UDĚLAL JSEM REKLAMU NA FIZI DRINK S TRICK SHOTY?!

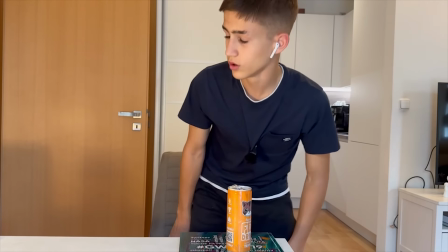248s
Dobrá, je tam nalitej fizzy drink a teďka vlastně přichází scénka, kde si takhle sednu. A tady vlevo, tak tady mám nachystaný takovou sklinku s brčkem, OK?
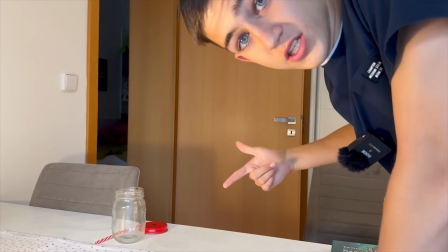256s
A vlastně do tohohle naliju fizzy drink a uvidíte, co s tím ještě udělám, bude to fakt zajímavý.
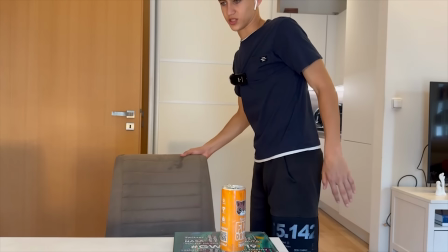261s
Nejprve jdu natočit tu scénku, jak si sednu a vezmu sklinku.
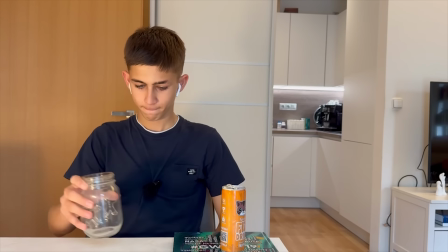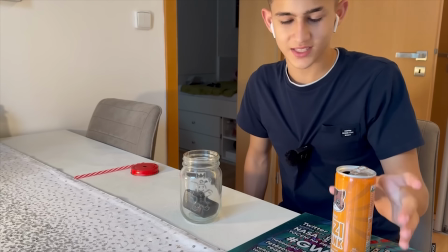269s
Jak můžete vidět, tak v tomhle je teďka GoPro kamera, jo? Protože bych chtěl udělat záběr tady z toho, jak leju do toho vlastně ten fizzy drink, aby to bylo taky zajímavější, chápeš?
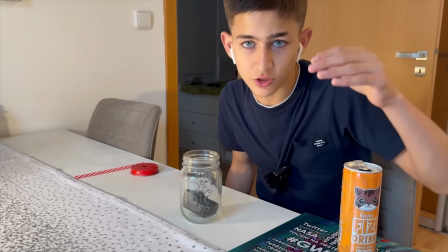277s
Takže tohle to natočím. Plus k tomu ještě chci natočit záběr tady z mobilu. Zapnu GoPro hlavně.
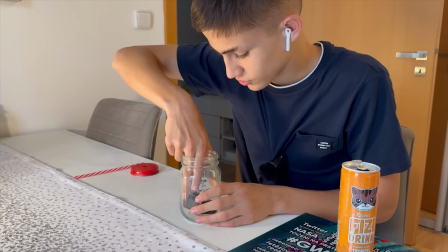283s
Dobrý, tak. Už to berberý záběr, uchu. Tak jdeme na to.
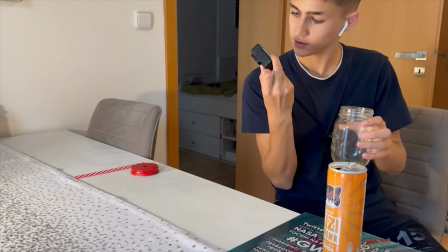290s
Tak jo. Máme to. GoPro jsem vzal. Nice, je v pořádku, v dobrém stavu a pokračovat.
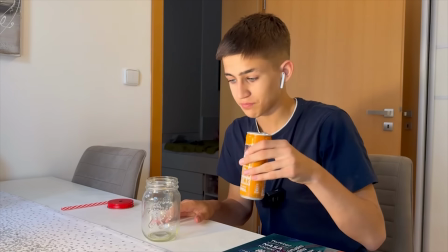297s
No, ale ještě budeme potřebovat natočit vlastně záběr takhle z mobilu.
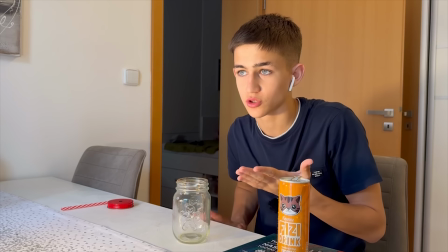300s
Já vím, že jste to viděli z mobilu, jo, ten záběr, ale tam bylo GoPro, že jo, a nechci, aby to šlo vidět, jakoby, OK, takže natočíme to ještě, no, jak to leju, a pak uvidíme.
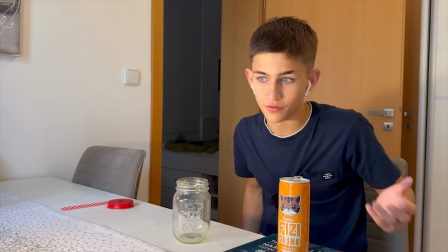309s
Pak, nebo vy uvidíte, já vím, co budu dělat.
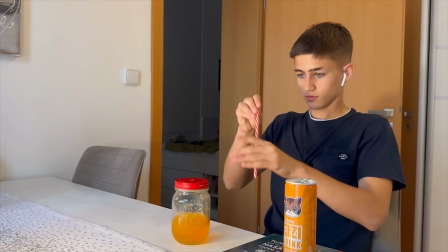315s
Tak. Nice, dobrý, máme to.
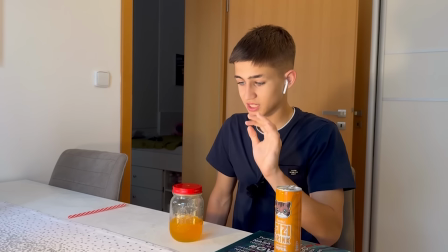319s
Tak, a teď už nám konečně zbývá poslední věc, a to bude trickshot, který bude spočívat v tom,
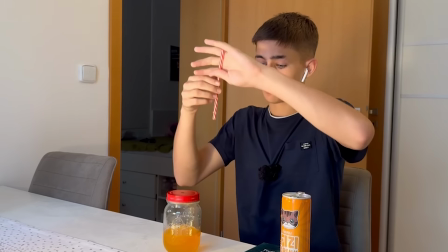325s
že vlastně tady tohle brčko flipnu tak, aby dopadlo do téhle dírky, a potom budu moct se vlastně napít,
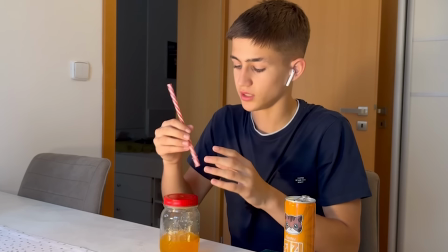333s
že, drinku.
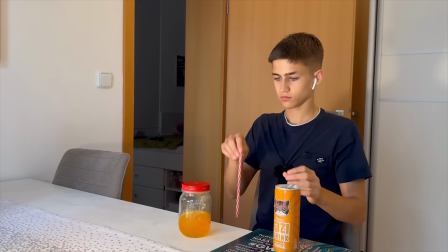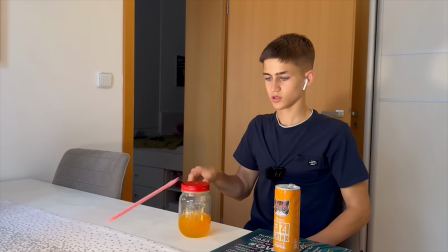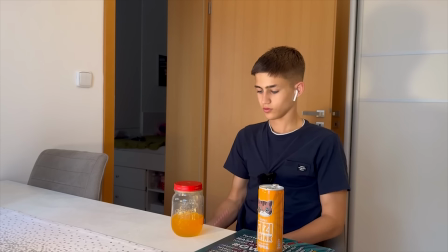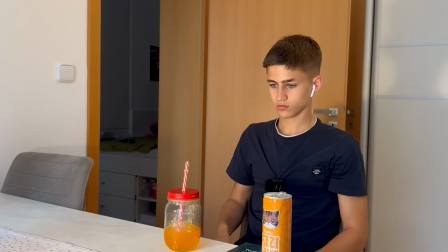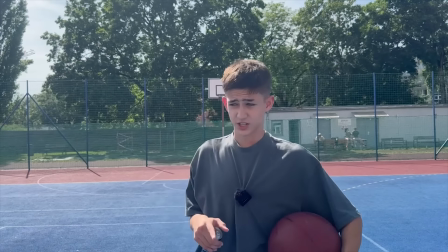355s
Let's go, je to tam. Jdeme natočit další takovou miniscénku, tady s tímhle fizi drinkem Ultra Boris, dal jsem nějaký novej.
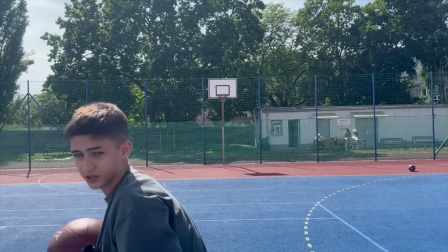363s
Tohle asi ze všech mi nejvíc chutná, protože takovej, nevím, přijde mi nejvíc zajímavej. Bude to vypadat tak, že já vlastně hodím jeden míč, nějak úplně random, prostě netrefím to.
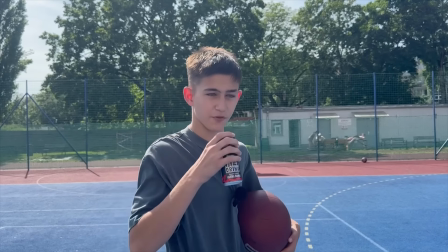372s
Potom, abych prostě udělal reklamu na fizi drink, že se napiju fizi drinku, ten druhý míč hodím a trefím ho.
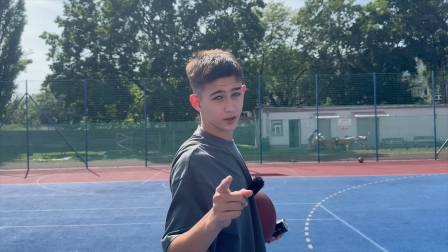377s
A tím vlastně udělám takovou kvalitní reklamu na fizi drink.
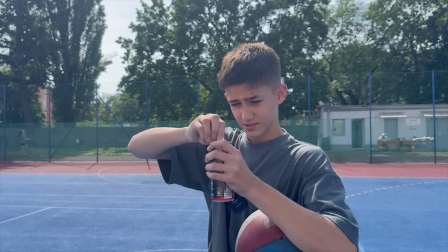383s
Tak tohle ne. Teďka otevřeme tady tenhle fizzy drink. Prostě kámo, to je jak energiťák, ale takový tyhle slačí jochu.
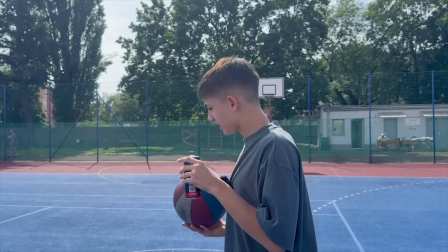392s
Teď bude následující scénka probíhat tak, že tady přijdu, budete celý bez střihu, aby to bylo zajímavější.
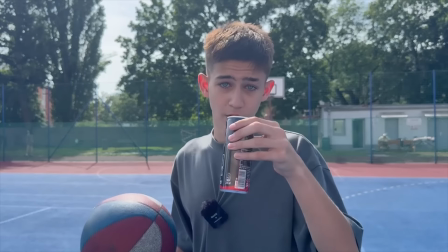396s
Vezmu fizzy drink, ukážu, napiju se a potom tady přijdu,
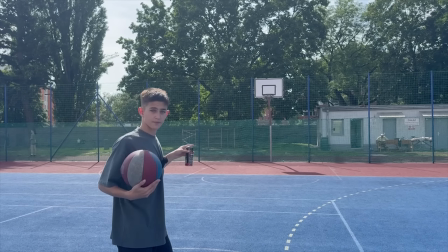400s
hodím tady ten basketbalový míč do koše a on to něco řeknu, prostě že fizzy drink je top.
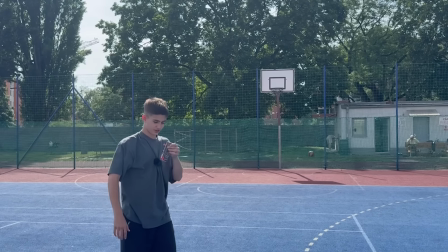410s
Tak to bude kámo mega těžký to trfit ještě s tím drinkem, kurňo.
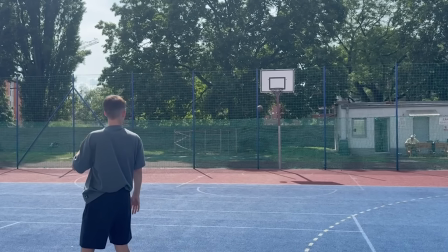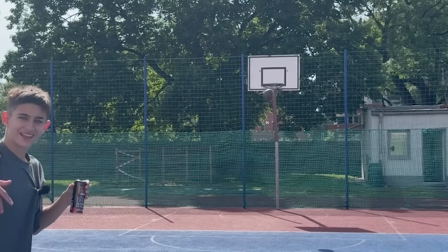422s
Ty kokos!
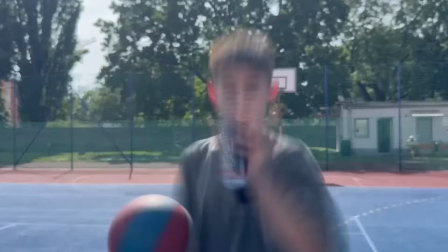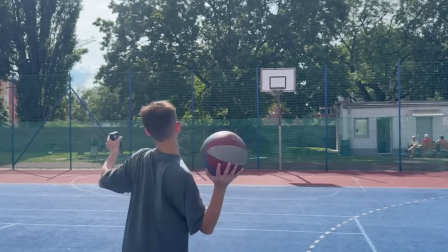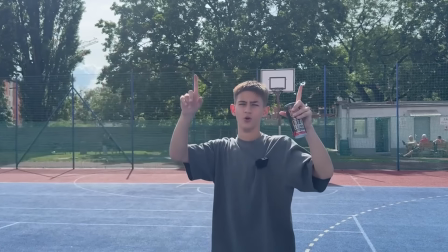434s Tak s fizzy drinkem, to je mnohem lepší.
Let's go! A je to tam, ještě čistý, chápeš? No a teďka už se jdeme společně podívat na tu výslednou reklamu na fizzy drink a ještě příště se to koukneme společně. Tak nezapomeňte na tohle video like, odběr se zvonečkem, ať vám neunikne další takový podobný video. Taktéž mě sledujte i na Instagramu a nevzal to kouknout, tak se mějte hezky a čau.
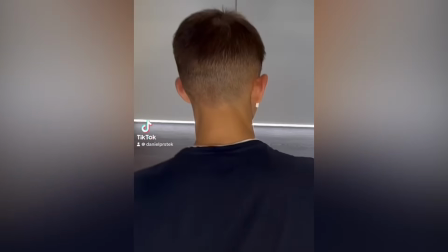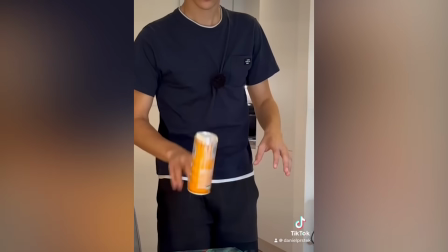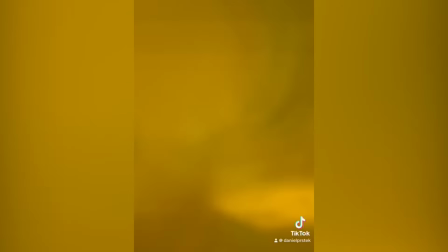470s To the top, here I go, think I'm chosen. To be the king of rock, think the people have spoken.
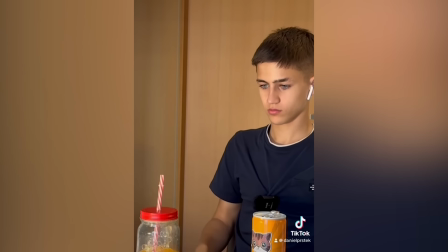476s I can hear the tick-tock of the clock, I'm in motion. So now I'm gonna pop, causing all this commotion.
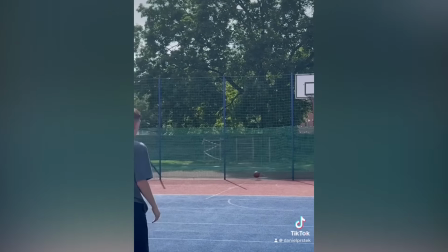482s Yeah, sometimes I think that I'm unstoppable.
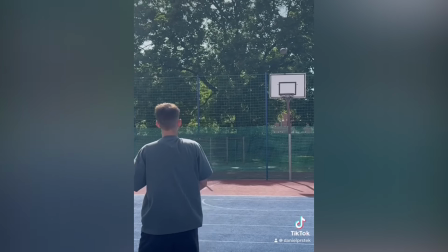489s Yeah, ready to go, man, lock and load. Tak s fizzy drinkem, to je mnohem lepší.